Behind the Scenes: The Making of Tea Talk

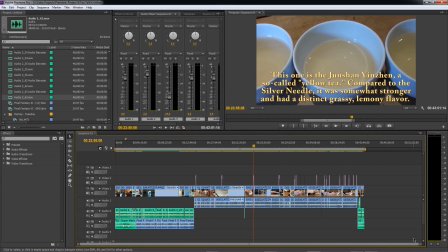1468s
And I've talked about this in the two hour explanation of the overall editing process, but getting the right audio levels so that my voice commentary
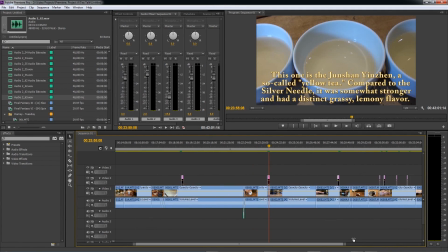1479s
is not drowned out by the music and vice versa is a very difficult proposition.
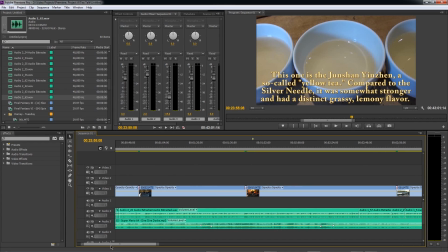1485s
And there were certain points, I think I had to do it with the, yeah, you can see here, maybe I should zoom this out a little bit so it's a little clearer, but you can see some keyframes in the Dire Dire Docks track here and here,
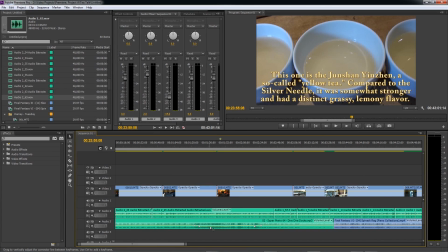1500s
where I had to actually individually adjust the audio level in a certain part of this track because it got too loud here, but was just about the right volume before and after. I then have to individually adjust audio levels for each track so that the contents of those
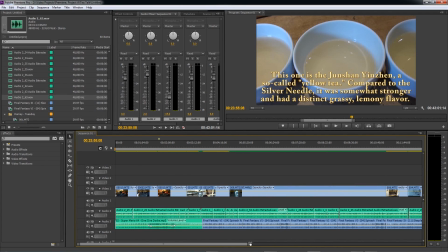1519s
tracks are of the right levels that everybody can hear everything clearly without one thing overpowering another.
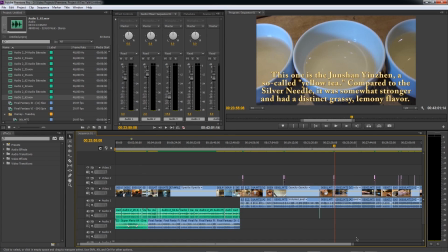1526s
And even still, I always get complaints from somebody whose speakers are just the wrong model and play the audio in such a way that it is not balanced no matter what I do. So this is just something that it's a perpetually losing battle,
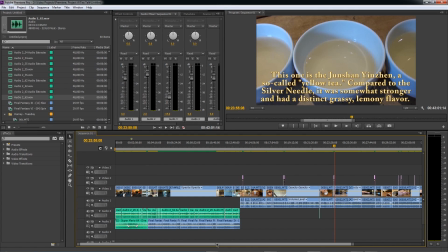1544s
and no matter how much time I spend on it and how much care I put into it, somebody always complains. It's just, I tear my hair out trying to achieve the best audio balance I possibly can. But it just, it's one of those elusive, it's like a red herring almost.
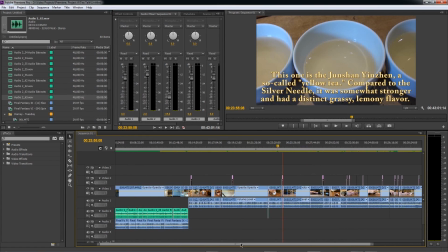1563s
I feel like perfect audio balance almost doesn't exist.
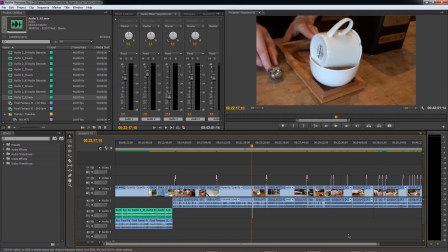1567s
But another thing I had to do was, when there were points in the video that did need to be corrected,
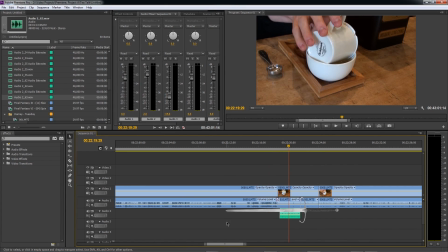1574s
In a couple of cases, one of the staff from the Harney & Sons store ended up recording and sending me voice clips of their own to patch in over the existing audio. And that was another thing that took time. I had to actually delete the background audio from the video itself and
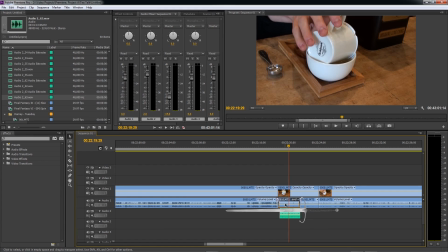1594s
take audio from elsewhere in the video where it was just background noise from the store. I had to patch that in over the existing audio at that point in the clip so that it sounded natural and there was actual background noise from the shop so that it didn't sound like all of a sudden the video is playing,
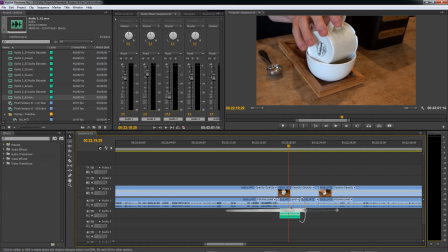1613s
the store background noise is there, and then everything just goes quiet and you hear one person saying a few lines of dialogue. In order to prevent that from happening, I had to use background noise from elsewhere in the video to create the illusion that it was seamless, and then patch in the voice audio from the staff member on top of that.
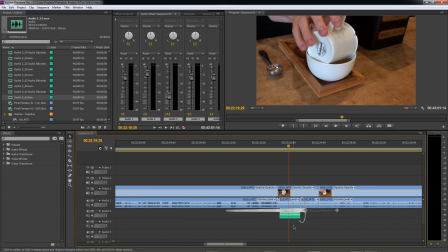1633s
And this was a, again, a very precise technique. And for those of you who did watch the actual episode, I would venture to suggest that probably very few, if any of you, even noticed this. And I bet most of you wouldn't have noticed it had I not pointed it out here.
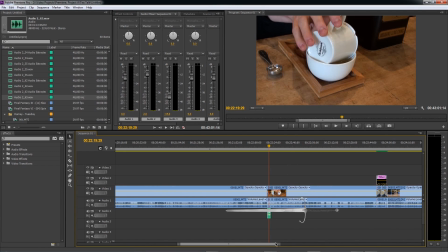1652s
But that was a fairly tough consideration as well.
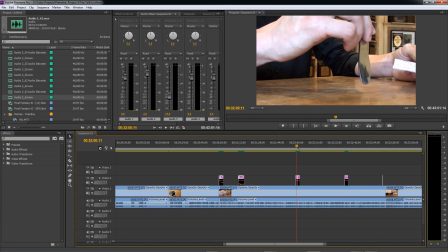1656s
And I mentioned before using the tins of tea to cover people's faces. that was another thing i actually had to do motion tracking animation with these tins in the
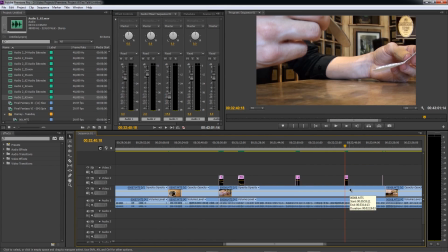1668s
situations where they needed to follow somebody's face like they're doing now and yes guys i do realize that the picture in the background here did have a reflection and that you could vaguely see some faces in
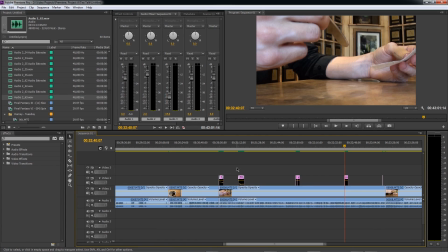1684s
it from time to time but it was so fuzzy and so indistinct that it really wasn't even worth trying to censor.
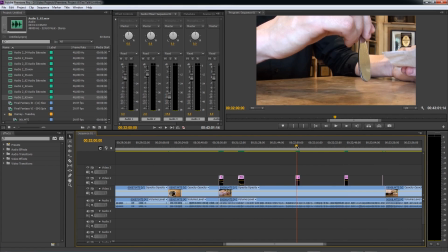1691s
I think there was one occasion, it might actually have been, yes, it was, it was right here. This was the only instance in which somebody's face was clear enough in the reflection that I went to the trouble of covering it up.